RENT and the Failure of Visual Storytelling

It's a pretty pivotal element to the conversation and to Roger's whole motivation, since, you know, he can pretty much draw a direct line between his former heroine use and his dead girlfriend, and really almost everything that's awful about his life. Also, I don't want you to forget it, because the movie immediately forgets that these characters are talking about heroine.
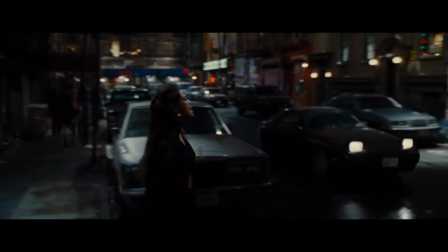The setup for the song's finale is that Roger has kicked Mimi out, she's gone down to the street, so immediately we're setting up symbolic levels.
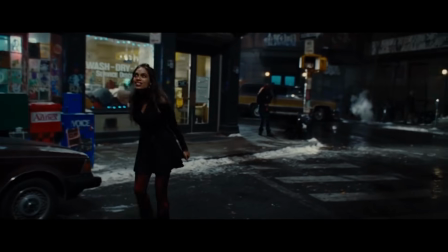Roger is in a position of power, a position of perspective, literally the higher ground, while Mimi is literally standing in the gutter. So far we're fine, it's a little blunt, but whatever. But then here's where it goes weird. Everything else about the blocking, the lighting, the framing, all of it, biases in favor of Mimi.
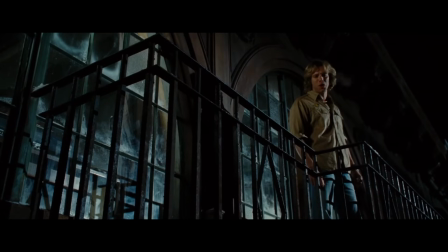Roger is in shadows and darkness and the bars of the fence are like a cage. It's very Students Guide to Symbolism.
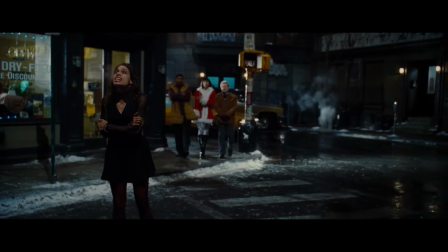Meanwhile Mimi is bathed in angelic light and the rest of Roger's friends all walk in down at street level
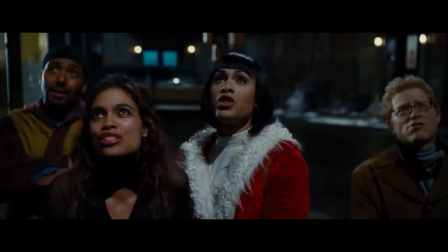and join Mimi in imploring Roger to give up his perspective and just live like he's about to die,
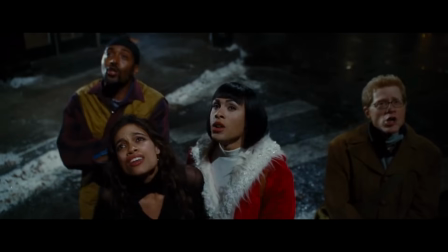all four of them repeating the line, No day but today, over and over, no day but today, no day but today.
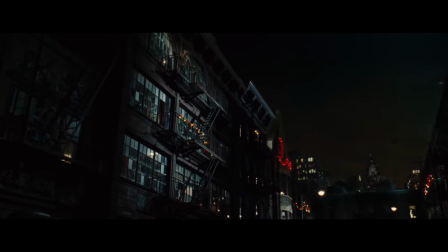Oh sure, Roger has a higher ground, but look how sad and lonely and conflicted he is up there.
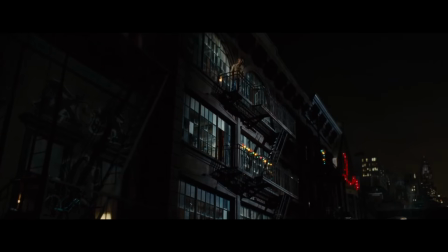Come on, Roger, climb on down here to the gutter. Join your friends who are totally right and correct and the ones you, audience, should be cheering for.
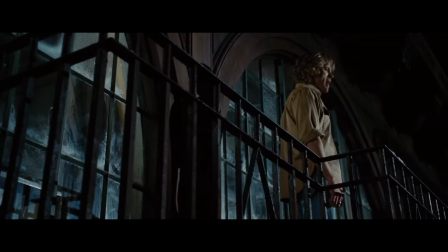Empathize with Mimi. Roger is clearly the unreasonable one in this conversation.
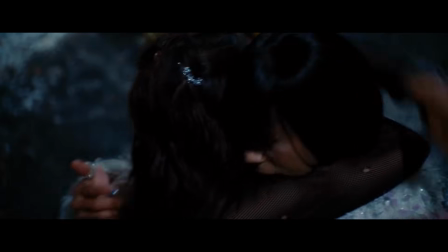Oh, poor Mimi. Did mean old Roger not want to do heroin with you? Shame on him for not coping with his trauma on a timetable that was convenient for you. What's the message here supposed to be?
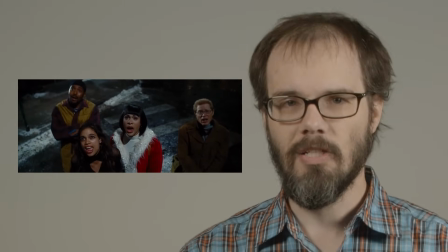Okay, so I get that there's this undercurrent of trying to get Roger to open up a little bit, find some human contact, but the framing of that is still really important.
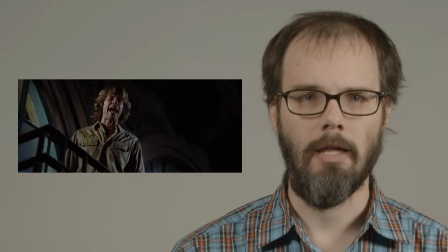Mimi isn't trying to coax Roger into going for a walk in the rain, she wants him to shoot heroin and have sex with her.
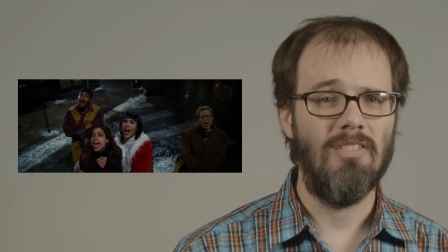Intent isn't the only thing that matters, it's kind of important how you ask,
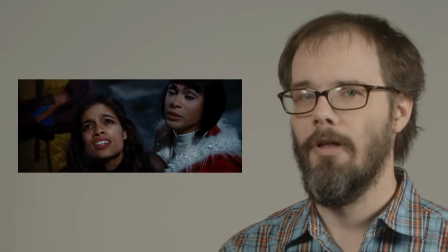and the thing is that the visual dimension is so powerful that it will basically overwhelm any other consideration. The show doesn't just present a philosophical argument between living for the day and living for tomorrow,
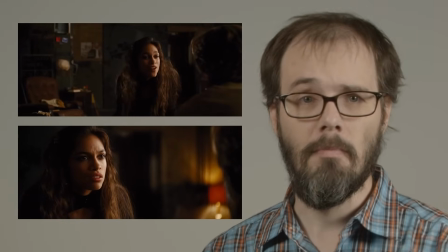and then leave it to the audience to sort out if they agree with Mimi or Roger, The show makes a judgment, the show picks a side, and that side is pretty unambiguously Mimi's side.
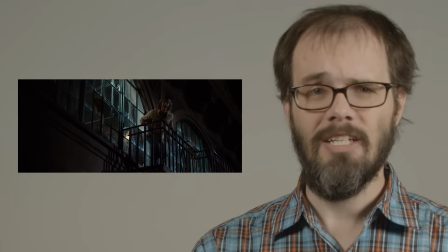Roger is given the higher ground, but he's also, as mentioned already,
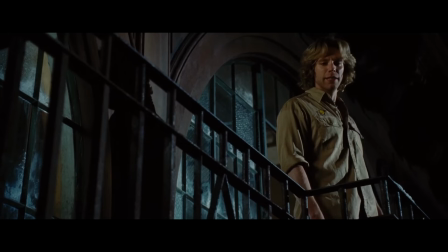caged by the fence and framed in relative darkness, or at the very least shadows lit with a reverse key. The chosen angle is also rather severe. This combined with the facial acting places Roger less in a position of power and more in a position of isolation.
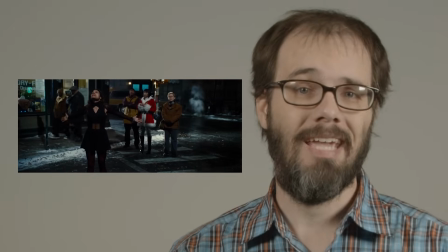Mimi, however, is out in the open. The camera is down at personal level.
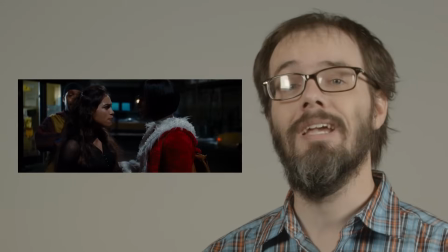So while Roger's angle reflects Mimi's point of view, that she would be looking up at him, Mimi's angle doesn't reflect Roger's. This isn't a straightforward reverse, where we're seeing each character through the other's eyes.
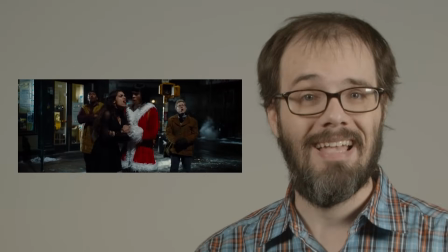Instead, the camera positions us as the audience down on the street with Mimi. The camera is our surrogate in the world of the film, and we are placed with Mimi.
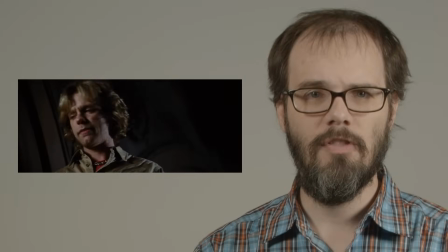To finalize this, at the end of the song, at the end of the argument, we end the scene with Angel comforting Mimi.
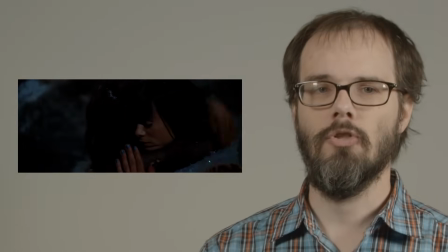That is the consequence that we're shown. We get to see the emotional fallout of this argument from Mimi's perspective.
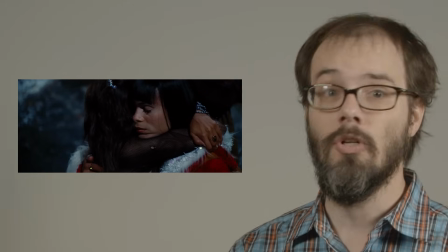That she's hurt, that she feels rejected, and that Angel, another sympathetic character, comforts her. We are shown this to the exclusion of seeing the impact on Roger. Now, we can probably infer that Roger went back inside and sulked a bit, that this whole thing put a wet towel on his night. but inference is dramatically inferior to being shown, especially when it comes to building resonance in the audience, building empathy and getting the audience to invest in the emotional state of a character. Stories, movies in particular, are ultimately quite morally simplistic. Unless they go out of their way to build nuance and ambiguity into every aspect of their storytelling, they almost always come out in terms of right and wrong.